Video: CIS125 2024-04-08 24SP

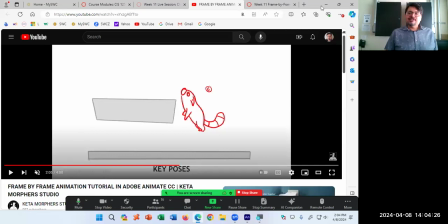120:04 And then so it's Naruto running right there. So however you want there, if you want the arms back, or I was drawing them forward.
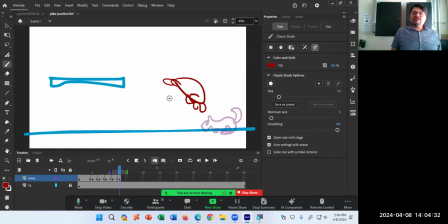120:11 I was thinking more of a power moving forward. But if I follow the tutorial, the arms are kind of trailing back. There's no wrong answer. Each one kind of gives you a certain style. So I'm going to have the arms back.
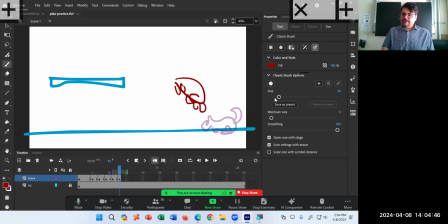120:22 I'm not going to have the tail stretched out yet. That'll be on the next pose because the tail is trying to catch up because it's the squash and stretch of the ball. The tail hasn't caught up yet.
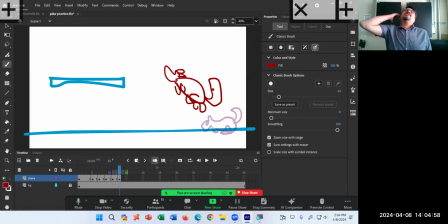120:35 The head of the ears, those are trailing back because the forward part of the character is moving the fastest. So the ears are flopping back. The tail, the backside of the character hasn't caught up yet. Next key pose.
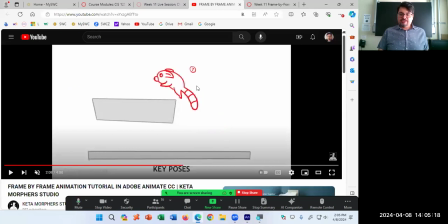120:56 At the top of the curve, remember there's an imaginary curve here to here. The curve from here to here. We're getting to the top of the curve. Here's the tail catching up. Here's the ears following through. Here's the legs following through. The arms are forward now because we got to land.
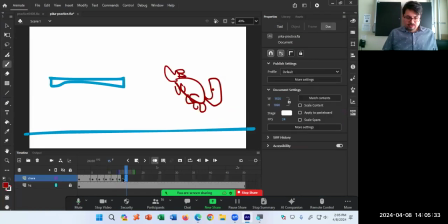121:11 So skip two more frames, F7, onion skin.
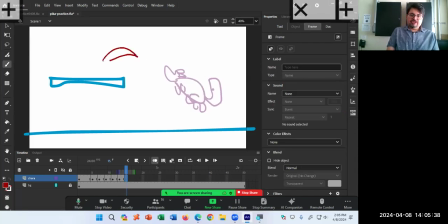121:17 Now I'm getting kind of like to the top over here somewhere. So legs, back legs are over here. Front legs are over here. Tail is now following. Head, ears.
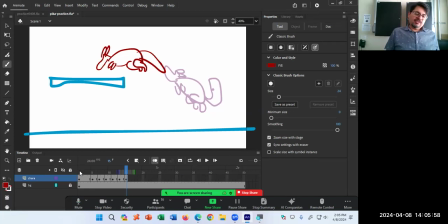121:36 Looks more like a kangaroo now. It morphed in between. And so that's what I meant, actually. It was a kangaroo all the whole time. It wasn't Pikachu, it was a kangaroo. I got to go back and redraw that. But here is the character.
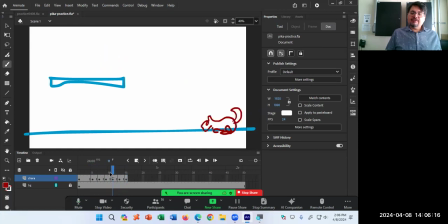121:53 Look at that motion. Look at that life coming there. Obviously, I need 100 more drawings to be super realistic. But in between these four drawings I'm drawing so far, I'm starting to get life. And part of that life is the exaggeration.
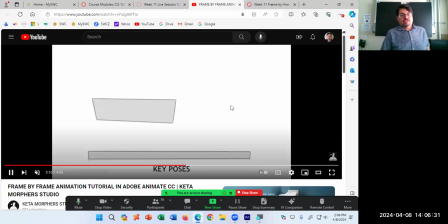122:09 What's next? Now it's going to hit the platform. Eighth frame hits the platform. Legs are the first thing that hits the platform, so they deform first. Tail hasn't reached the momentum yet, so it's still trailing.
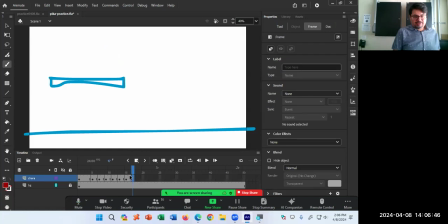122:25 So I hit the platform. F7. Let's see.
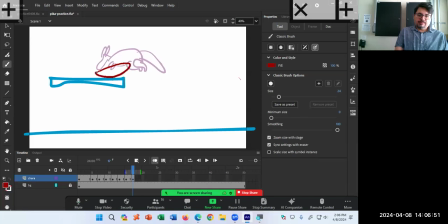122:30 So basically here it's going to be a squash. So even to help me out like that, I'm still using the ball, the idea of the ball, deformation and such. And I'll redraw it. So the legs hit over here. Maybe we're going to have the front legs also.
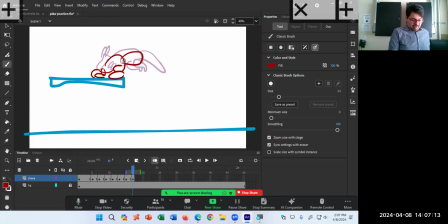122:51 But the body still trailing. Or the tail, where's the tail? Okay, the tail is over there. Because we've got this motion happening. So tail is following.
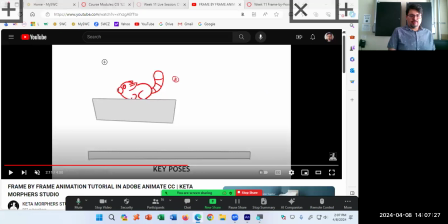123:04 The head is down. Where's the ears? The ears are back. Kind of feel like the ears actually would be a little bit more forward like that.
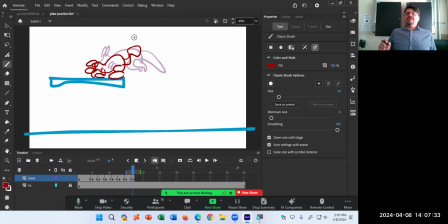123:12 It's still moving momentum forward. The original drawing has the ears still back following. I think they should kind of be a little bit more forward than a snap back. Just follow the tutorial, but with practice, you'll
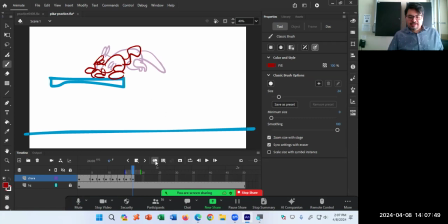123:28 better at it. This is all outlines at the moment. But let's say I start with drawings. Let's say I start with stick figures.
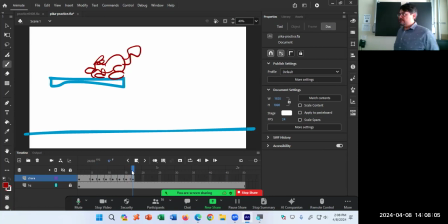123:42 Let's say for your homework, you start with stick figures. And then you've got the animation working as a stick figure. Then you spend the rest of your time going back to each of your keyframes and filling in the detail perfectly.
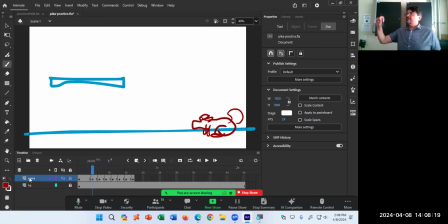123:57 You make a new layer. Maybe you've got a layer, stick figure. Then you make a new layer. And on top of that layer, you start to draw the detailed character.